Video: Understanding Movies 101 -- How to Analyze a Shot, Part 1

Hey, this is Dr. Josh Matthews. We're going to look at how a character is created in just 3 shots. All it takes is 3 for Oliver Stone to create in JFK, a really interesting character. So I'm going to analyze it in the scene coming up next, and I'll be in that little box at the bottom right-hand corner of your screen. So watch out for me, and we're going to analyze the scene together. Let's go. Here I am down in the right-hand corner.
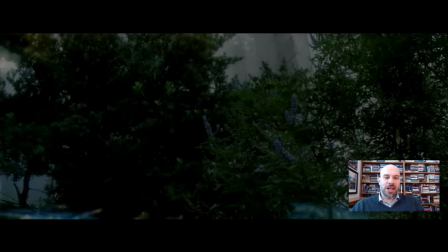We're going to look at JFK, the first 3 shots of the opening fictional segment to this movie. We're going to be introduced to the main character right now. Let's take a look at these first 3 shots. And as I said, Oliver Stone creates this character in 3 shots. Ready?
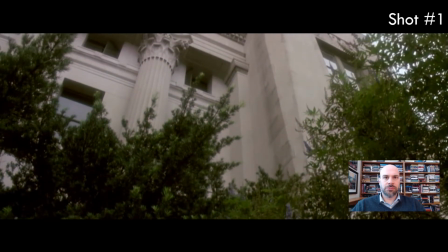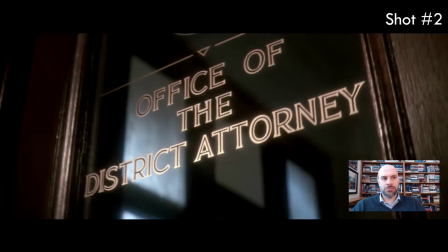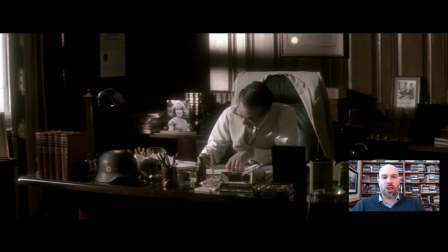So there's our character, and the character has been created. You know a lot about this character, you know his background, you know what he does for a living. You know as much as you need to know about this character in order for you to enjoy this movie.
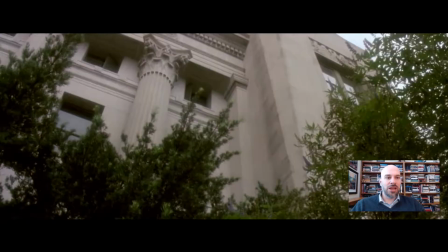Now, if we go back to the very beginning of this shot, we're going to get this character inside this building. We have 2 establishment shots. First, one, the exterior of the building. The second shot is the interior of the building. We know this because we watch movies or videos all the time. So the establishment shot is here.
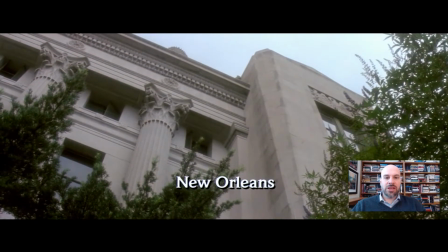New Orleans. And he is a district attorney in New Orleans.
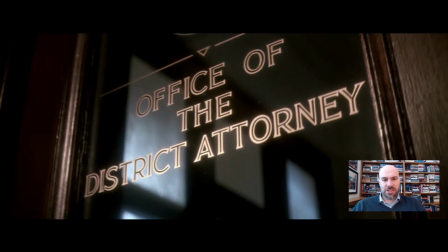No problem at all. Now, what's the mood of these 2 shots? Pretty easy to tell as well given the music. It's eerie, minor chords with violins playing. It's not a good feeling, but the shots are giving you the same information.
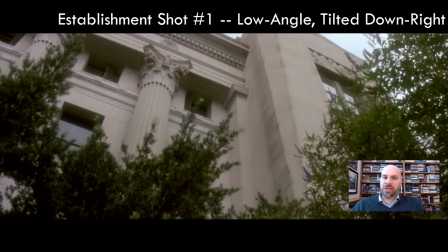Look here. This is a low angle shot looking up at the building. It's tilted. Tilted shots usually mean something's wrong, weird, off, or evil. It's called an oblique shot or a Dutch tilt shot. You get another oblique shot in the next one, but it's at odds with this first one.
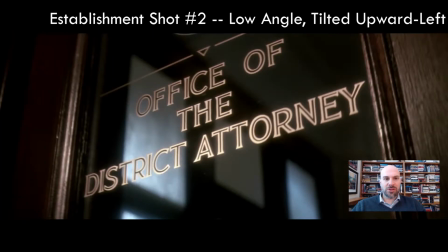There and there. Look, those 2 shots, both low angles looking up, give you a weird, eerie, ominous feeling, and back to back.
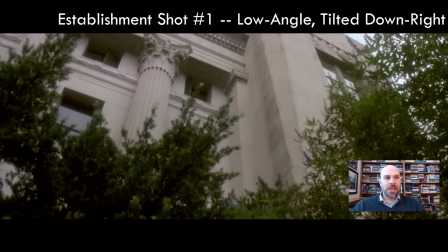This one going this way, and then the next one going this way.
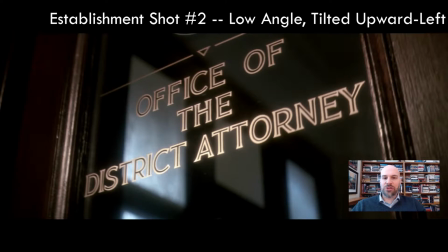You see that those 2 angles are completely the opposite of one another. That sets up the eerie feeling that you get along with the music. Now, let's go inside the office of this character.
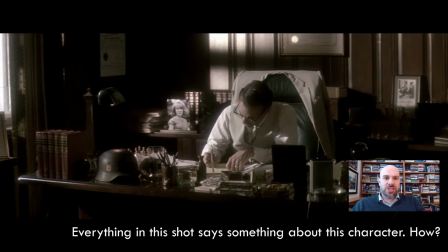So we cut inside the door, and we have him sitting there writing. Now, what do we know about this character? Movies, for good or for ill, use our stereotypes and our common perceptions of who people are and what it means for them to wear certain clothes,
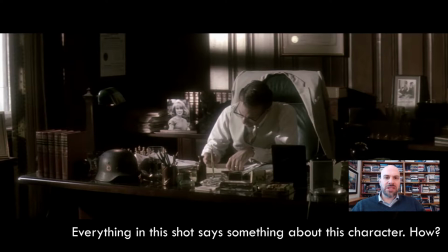use certain objects, have certain things hanging around them. Every single thing in the shot is important, and it's telling you about this character. That's how this shot can create a character. Look around. First, he's smart. He's wearing glasses. He's got these books over here. He's got a diploma over here, and the books are in the back.
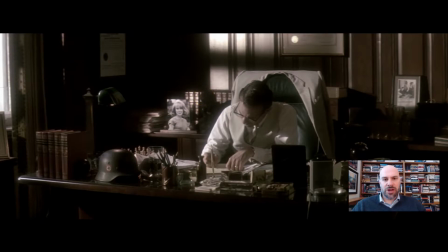All those add together to say he's smart. Now, we know he's a lawyer, but these objects add the aura of intelligence. Second of all, he's professional. Here's his desk. Here's the stuff on it. He's writing on the desk. He's got his suit on with the coat framed over him, looking sort of regal and throne-like with that chair.
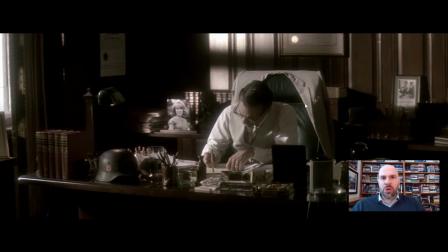So, these things add up to professionalism. And given where we are as the audience, we're over this side of the desk. That means that we're at a professional distance from him. He's writing something down, so he's studious. And we see that he's studious. Here are the pins here. And if you want something more that adds to his intelligence level, look way back here.
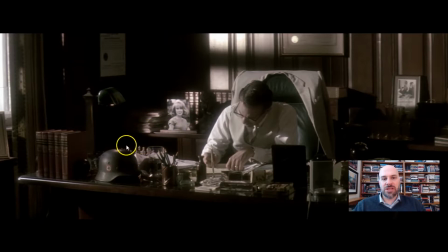Do you see this in the back? It's very tough to see. This is actually a chessboard. Chess is associated with intelligence sometimes, with logic, with reason, with thinking things through, planning things out very carefully in order to win a game. In fact, that's what this character is going to do in this movie. He tries to solve the JFK assassination.
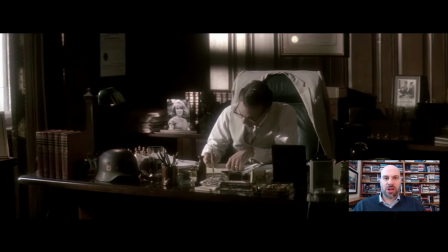He plays chess metaphorically. Let's keep going. The light is on him. Look at the light here, and that makes him the focus of the shot. But the light's over here too, and who is this? Some people, when I ask this question, they'll say it's his girlfriend, or his daughter, or his sister, something like that.